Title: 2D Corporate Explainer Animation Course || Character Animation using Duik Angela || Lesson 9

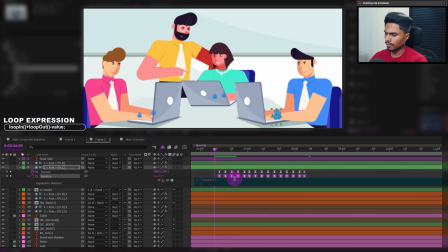[12:18]
So the expression is loop in plus loop out minus the value. Copy this expression and paste it on the position property as well. And again, we can offset it by a frame or 2 to add a little offset,
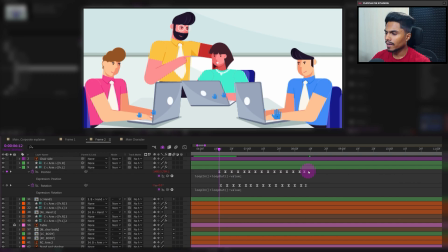[12:38]
to add a little follow through. Okay, now we can copy this all these keyframes and paste it on the other hand's controller layer, but we are just going to select the position property and shift it in the original position where it was before.
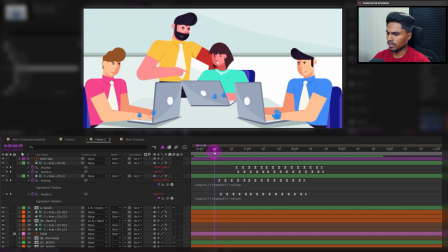[12:58]
Alright, so, and also I have just offsetted the keyframes so that everything is not animating together. Now let's check out the animation.
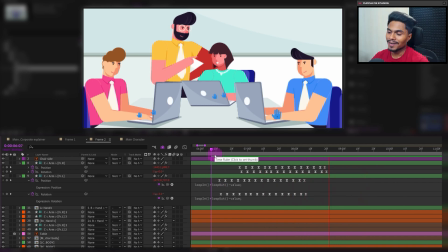[13:14]
Now you can see it has added a nice typing animation in a loop. Okay, now we can add a little rotation for the head of this character.
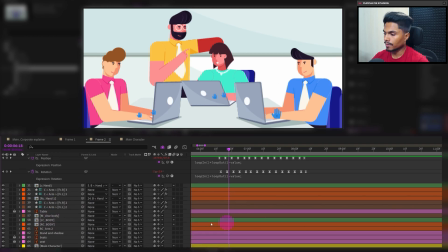[13:24]
So let's select the body layer and let's get inside the composition.
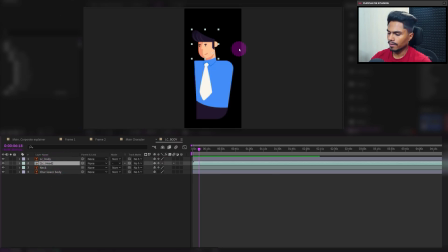[13:30]
And let's select the head layer and open the rotation property, add keyframes.
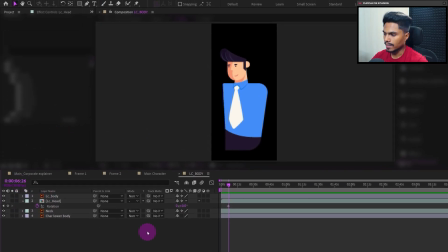[13:35]
Now let's jump on to next 8 frames and rotate it in the front direction by 4 or 5 degrees. Easy is the keyframes. We can add a little pause, and then again let's bring it back to about 1 degree maybe.
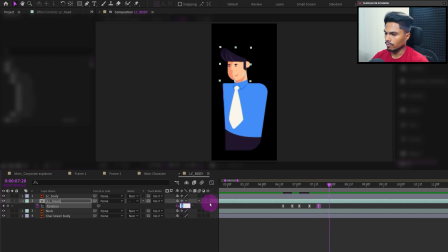[13:54]
So we are just adding some random rotation keyframes so that there is some variation in the animation. So to make an animation a complete proper loop, you need to make sure that the first keyframe and the last keyframe is exactly the same.
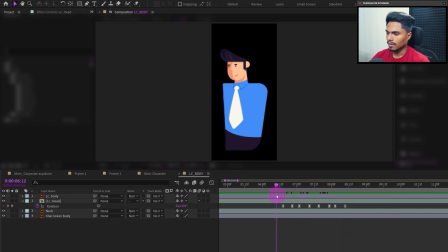[14:12]
So here I have just copied and pasted the initial keyframe, like it's starting from 0 degree and also ending at 0 degree. So after this, we can add a few frames of pause and then add the loop expression.
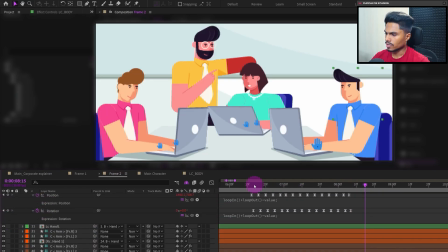[14:26]
So let's check out the animation. Alright, so it's looking nice. And in the similar way, you can animate the red shirt character.
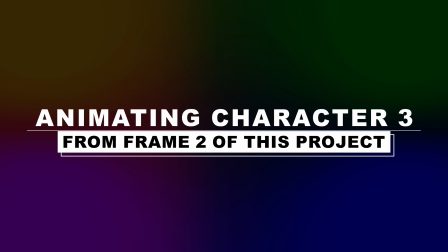[14:42]
So now let's move on with animating the character number 3. Okay, so we are animating this character.
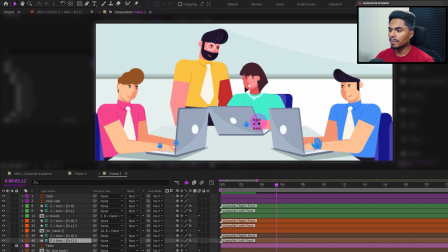[14:50]
So first we will animate some typing animation with this hand controller.
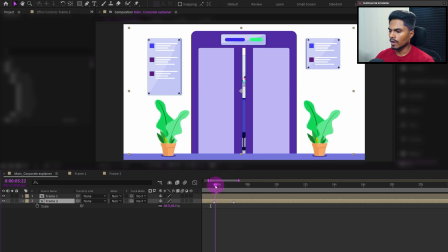[14:54]
So we will start the animation from somewhere around here where the door is starting to open up.
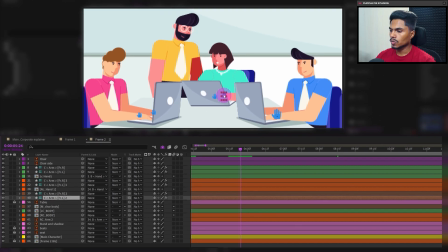[15:01]
Okay, now let's select this controller and let's animate only this hand. Since this hand is actually hidden behind the laptop layer, we don't really need to animate that layer. So let's open the position property, add keyframe, open the rotation property, add keyframe.
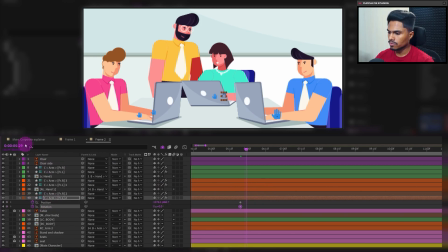[15:19]
Then let's jump on to next 5 frames. Let's move it above a little bit. And also let's add some rotation in the opposite direction.
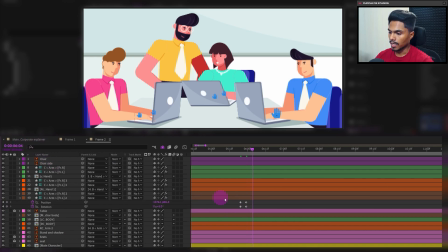[15:37]
Now let's jump on to next 5 frames again and copy and paste the initial keyframes. Easy is the keyframes. Copy and paste this 3 set of keyframes again. So we have added 2 typing effect. After that, we can add few frames of pause.
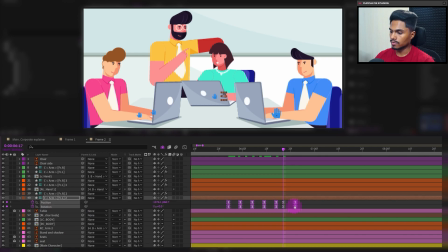[15:56]
And then again, we can copy and paste all these keyframes. Maybe one more time. So this is how it turns out till now. So after this, we will move this hand above and hit an enter on the laptop.
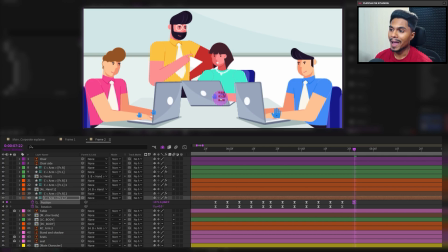[16:15]
And like that, we will even use the match cut concept to transition to the next frame.